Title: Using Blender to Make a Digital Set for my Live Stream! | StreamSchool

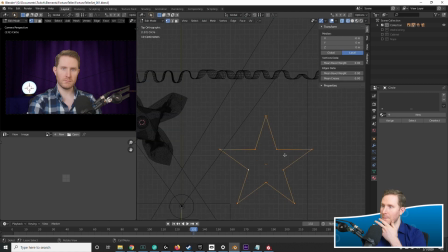248s
It looks more magical too, in my opinion. And here I wanted to have some stars dangling in the background.
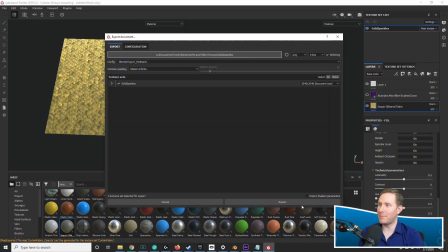255s
My process for this is very scatterbrained, by the way. It's just sort of, what can I add next?
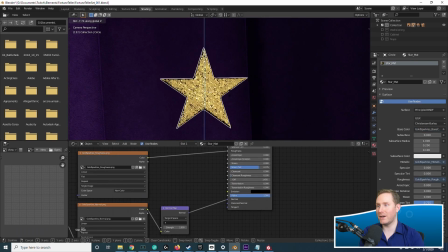260s
What can I add next? What can I add next? Every time I finish something or get halfway through something, I'm just thinking, what can I add next?
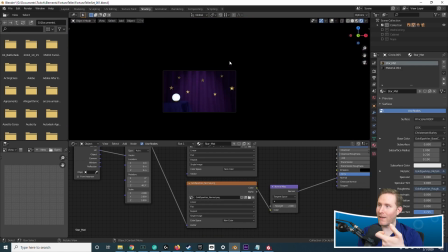265s
And I added sort of like this glitter sequence material so they catch the light in interesting ways when they rotate, because they are going to be animated.
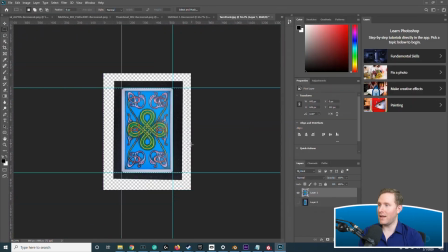272s
Then I wanted some tarot cards on the table. I did this with a picture from my cell phone.
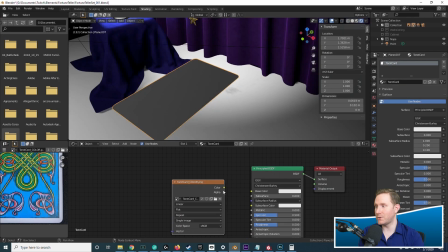277s
I just took a picture of a tarot card, took that into Photoshop to make a texture image out of it, and then put that on a plane in Blender.
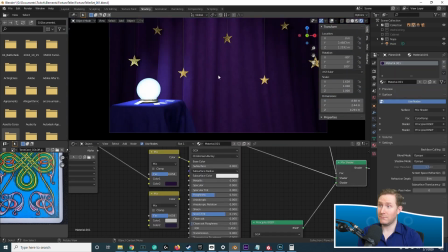285s
Super easy. Not hard to do at all.
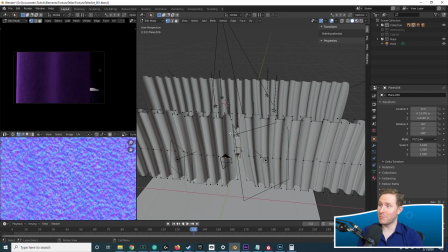290s
lots of tweaking, moving around, but at this point, I wanted to add a foreground to the digital set.
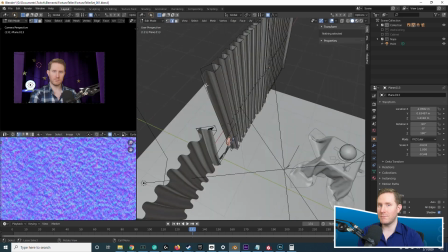295s
Whenever you're working on a digital set, you want it to be 3 layers, not just you in the background.
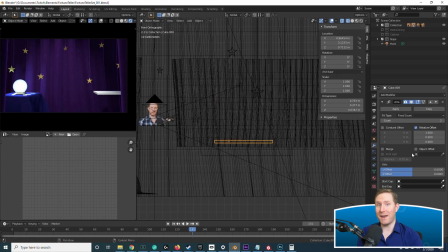300s
You also want stuff that goes in front of you because it just helps sell the scene that much more if when you're moving around, you go behind parts of the scene as well.
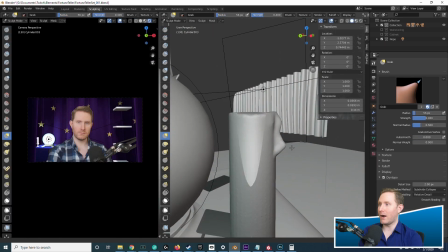309s
This also helps add the entry point of my mic arm since my green screen's not super wide.
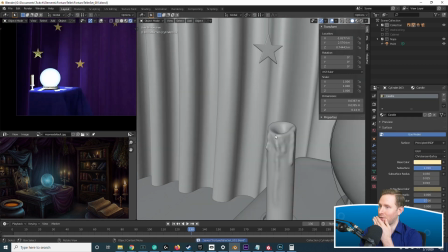313s
And here I wanted to add some candles, which I sculpted some detail in,
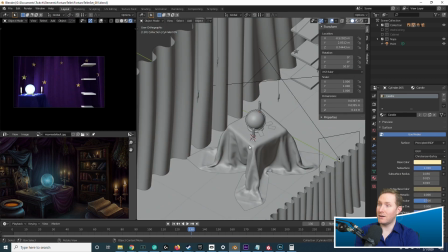317s
which you might want to retopo those if you're working on a game asset or something, but since I'm working on something super quick turnaround time,
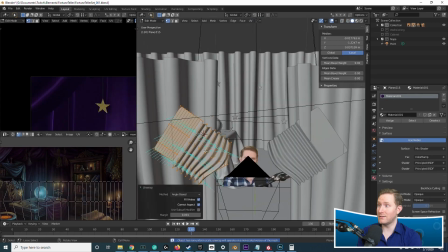324s
I don't really worry about retopologizing things. I just go with the high density poly counts, and it doesn't really affect me for small scenes like this.
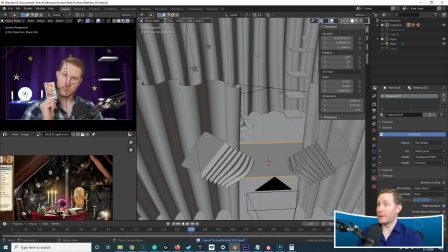335s
And at this point, I wanted to add an actual image of myself rather than just a reference image, so it renders out when I do test renders.
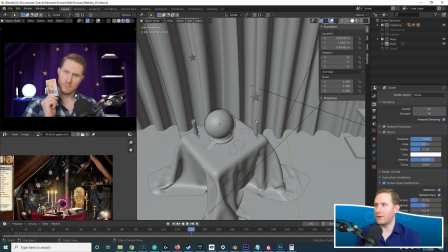342s
That way I can see like a basic comp without touching the compositing nodes, just see what a basic render would look like with me in the scene when I render it out.
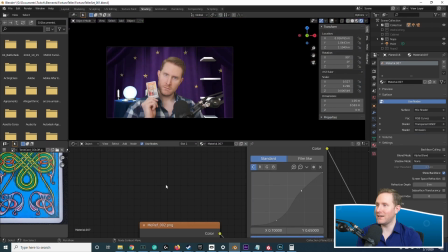351s
And here I'm still just tweaking around and messing with things, doing some basic set dressing, moving things around, trying to fit things in place.
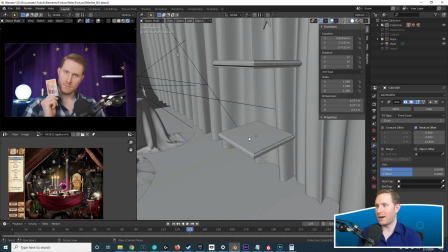360s
Lots of tweaking all over the place at every step of the process. And here I wanted to work on this wooden shelf for the backdrop.
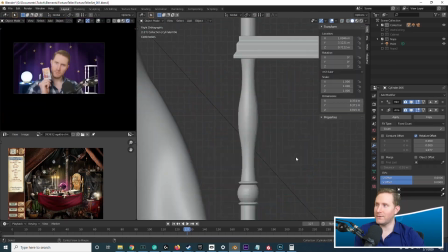367s
Something that looks portable because you're in a carnival tent, and everything has to be motivated by the fact that we're in a carnival tent. This person moves around a lot.
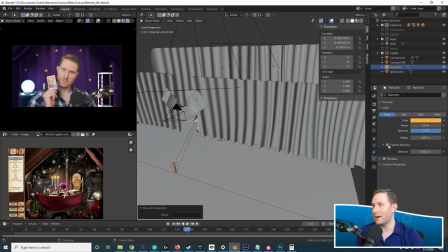374s
You need things that are easy to move, pack up, lightweight.
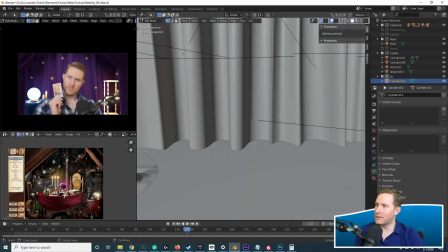379s
And for this, I did basic box modeling, but the legs and the shelves, all of those were sort of,
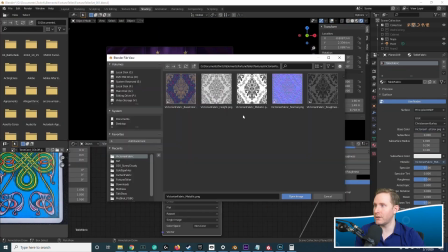389s
all of those were duplicated. I just modeled one of each. And then right here, I wanted different fabric for the table.
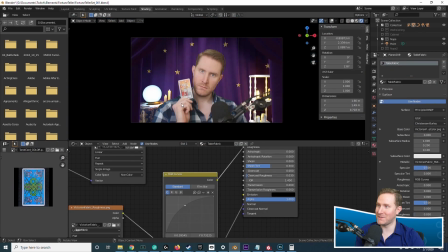394s
Again, very scatterbrained, back and forth, but I wanted different fabric for the table, so I hopped over to Substance and got a new tileable fabric material.
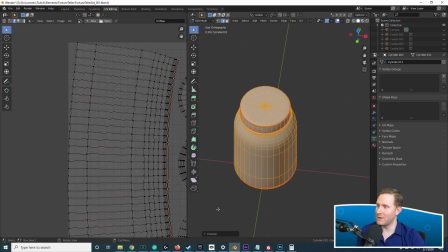402s
Here we worked on a jar for the shelves, and I unwrapped those. And right here, I'm straightening out the UVs in the slowest way possible.
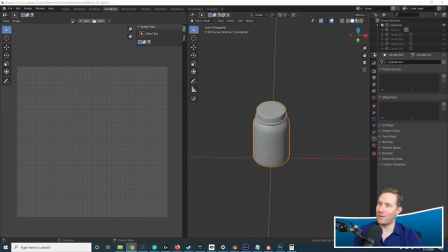409s
Like just this afternoon, I learned a faster way to do this.
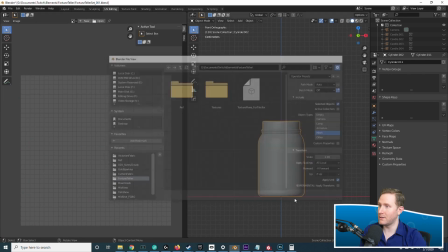412s
But after that's unwrapped, we take the jar over into Substance to texture that, which I love texturing individual objects in Substance.
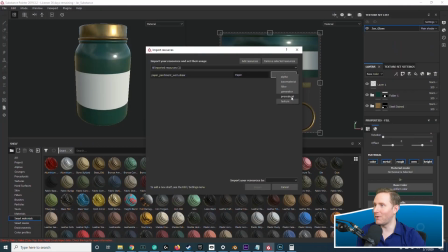420s
It's so much fun to give them sort of a story. Like, what is this? It's gonna have like this cool paper wrapper around it.
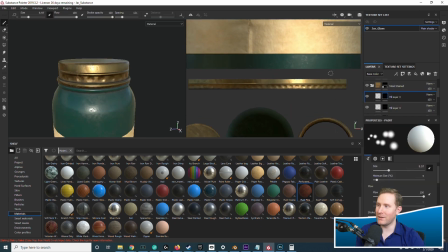427s
It's gonna be all dirty. And since we're using the real-time rendering engine, we can't really do refractive glass, but we can make it look halfway decent.
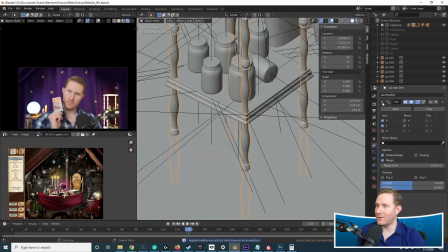436s
And all of that detail is going to be blurred out in the background anyway, but the small details do still help sell the realism of it.
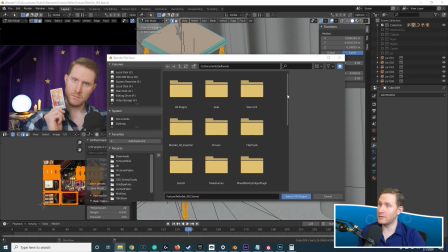443s
After this, we take this shelf that we modeled and I unwrap that and bring that into Substance.
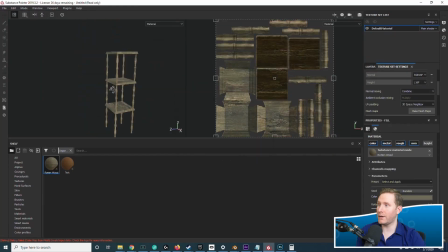450s
And I give this just a basic rotting wood texture. Again, this is going to be small in the backdrop.
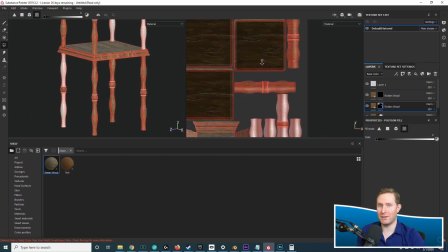454s
Just any texture variation and the right color will make it fit right in.
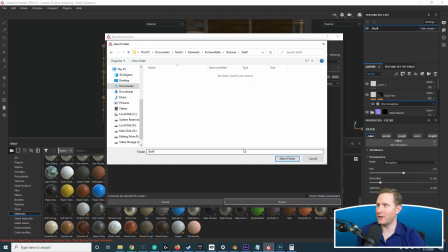460s
It's also helpful that I made all of the wood grain facing the correct direction. Like you wouldn't have horizontal wood grain on a vertical pole like that.
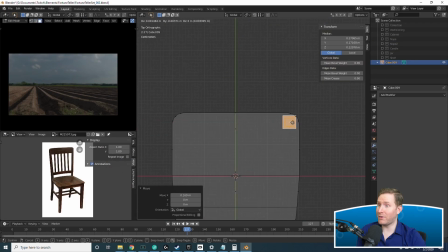471s
At this point, a lot of the remainder of the project is just adding more additional objects to the scene.
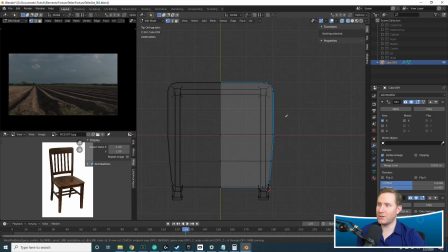477s
Like I wanted to add some chairs to the table, just additional detail, and box modeling a chair, super simple. You'll notice that my chair doesn't match the reference perfectly, and that's okay.
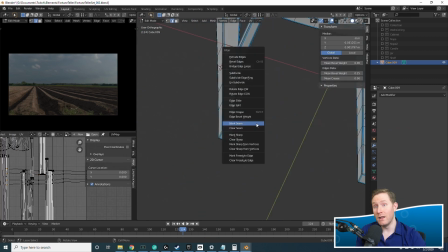488s
That wasn't the idea. I just wanted that picture of a chair to get a general idea of what a wooden chair looks like and the general correct proportions.